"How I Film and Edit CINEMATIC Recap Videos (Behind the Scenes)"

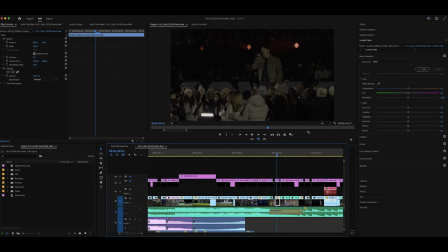12:08 This is the performer that was happening on field level so we got shots of him from the person who was on field and then we have another couple close-ups that I shot and we have like one pyro shot at the end. It probably would be nice to kind of use like a little like a blurrier one. I just like the way the bouquet looks in this shot so So I just decided we were going to win it in.
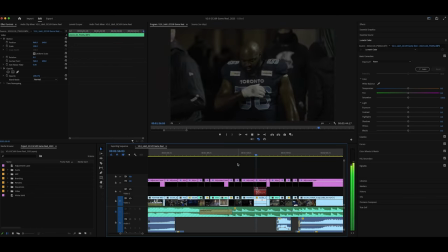12:28 And then I got a little bit of impactful commentary from a halftime interview and players running out
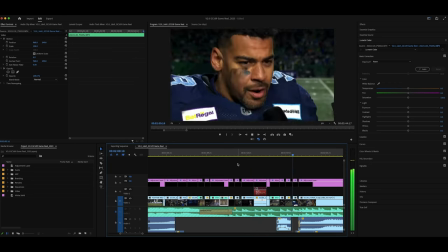12:32 for the second half to kind of set the stage for the very exciting second half that's to come.
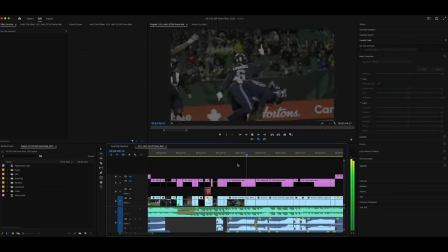Now at this point, all we're really doing is like capturing action. I'm not going to force you to watch this whole thing, but if you want to go see the entire second half and like this entire video without me stopping and talking about it, I'm going to link it down in the description. but I didn't make a point of showing plays earlier in the second half from players who were more impactful later in the second half.
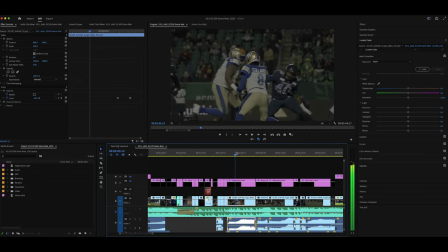13:06 So, spoiler alert for later on in the video, but the player right here who gets this sack, number 40, plays a big role at the end of the video so I kind of want to introduce him as a character a little bit earlier on so that when he did something later like it kind of made sense you can be like oh that guy I heard his name in commentary earlier I know he did something we've been talking about
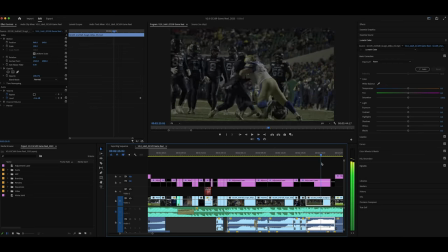13:28 him so that was kind of the logic there we're gonna skip forward a little bit there weren't a whole ton of like great touchdowns here also something I forgot to mention when halftime ended I instead of going back down to the field took the wide lens and the gimbal that I was already filming
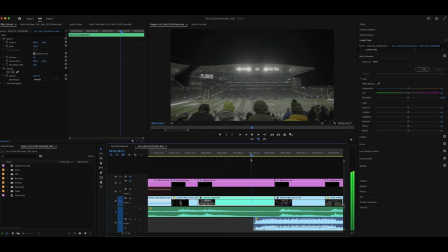13:42 on and just went higher up into the stadium and started filming these like wide sweeping shots that we could use of the stadium totally full as like establishing shots for later and then I was able to put one into the start of the second half which is really nice and Then we had the two other guys I was working with on the field filming And this is something we talked about beforehand and planned for to make sure that
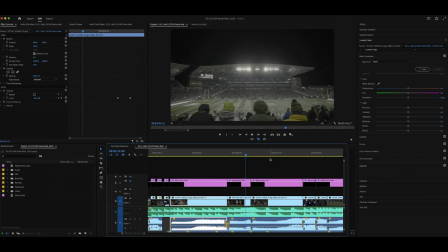14:01 we had this specific shot It helped bring us into the second half and it was nice to have a little bit of that variety and kind of show the whole atmosphere
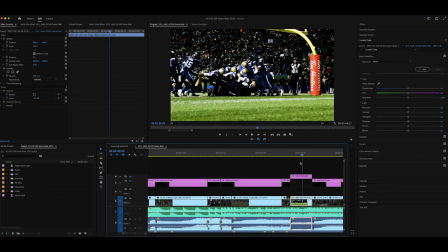14:08 Anyway skipping forward we have like more touchdowns This quarterback sneak stuff nothing super exciting. This is just capturing game action which I talk about in this channel all the time. And then as we got closer to crunch time,
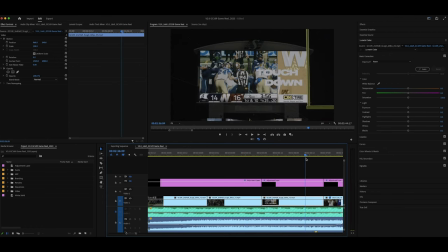14:20 I made sure to cut to a shot of the scoreboard every once in a while just to provide context on what's happening in the game, how close it is. Because if you never cut to the scoreboard, it's hard to really tell what's happening, who's winning, and if the game is close or not. So after every major score, after every touchdown at least, and into the fourth quarter, I would cut back to the scoreboard more frequently
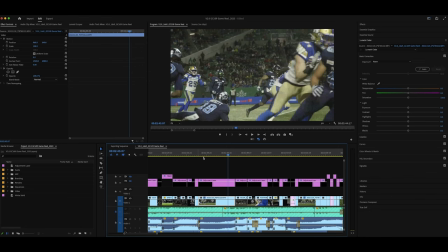14:42 and then cut to fan shots as I did in the first half fairly frequently as well and this is an interesting one we had a kick return here that ended
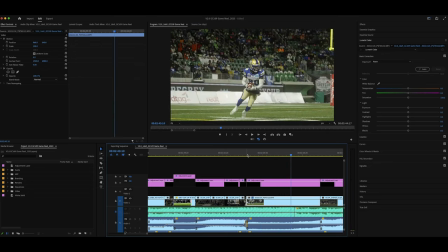14:51 up getting brought back like 80 yards or something for a touchdown we are able to fortunately have three people that all had angles of this play and we cut them all together but if we did now I don't know how we would have showed this but this is my angle at the start
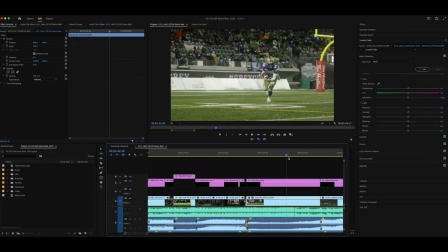15:05 I got the kicker kicking the ball we got the punt and then we have the returner scooping the ball up at like his own 10 yard line and running with it
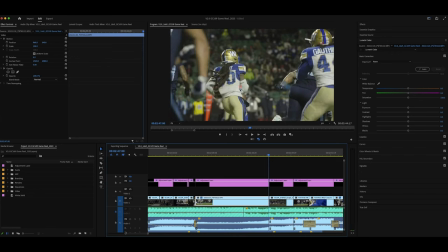15:14 so i have the first part of him running and then once we see him kind of break through the first line defenders
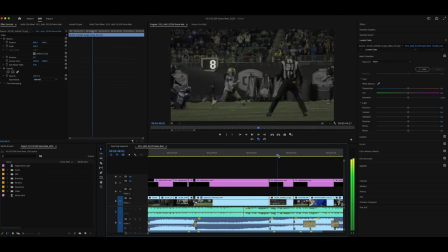15:19 here we cut to the angle that was like further up the field and we show him beating the punter here and now he's off to the races
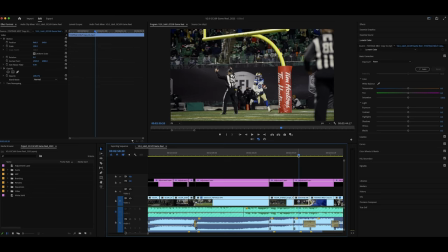15:27 and then we cut to the guy who was like way down at the other end zone waiting for the action to come back at him just in case and here he is with the returner running around in the end zone after he scores his touchdown. So definitely an interesting touchdown. This is probably the most exciting touchdown in the game, and we're really lucky that we had enough people on the field to capture the whole thing. Because if it was just me and I was at the start there capturing the returner when he first received the ball, it would have been pretty much impossible for me to get this shot at the end where the returner was celebrating his touchdown. You wouldn't even be able to see from 100 yards away whether or not the returner got into the end zone.
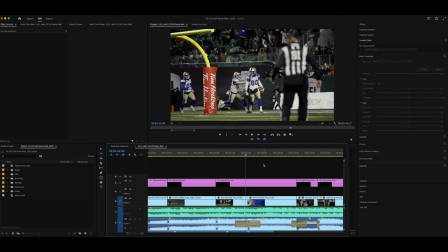16:10 But fortunately, we got it.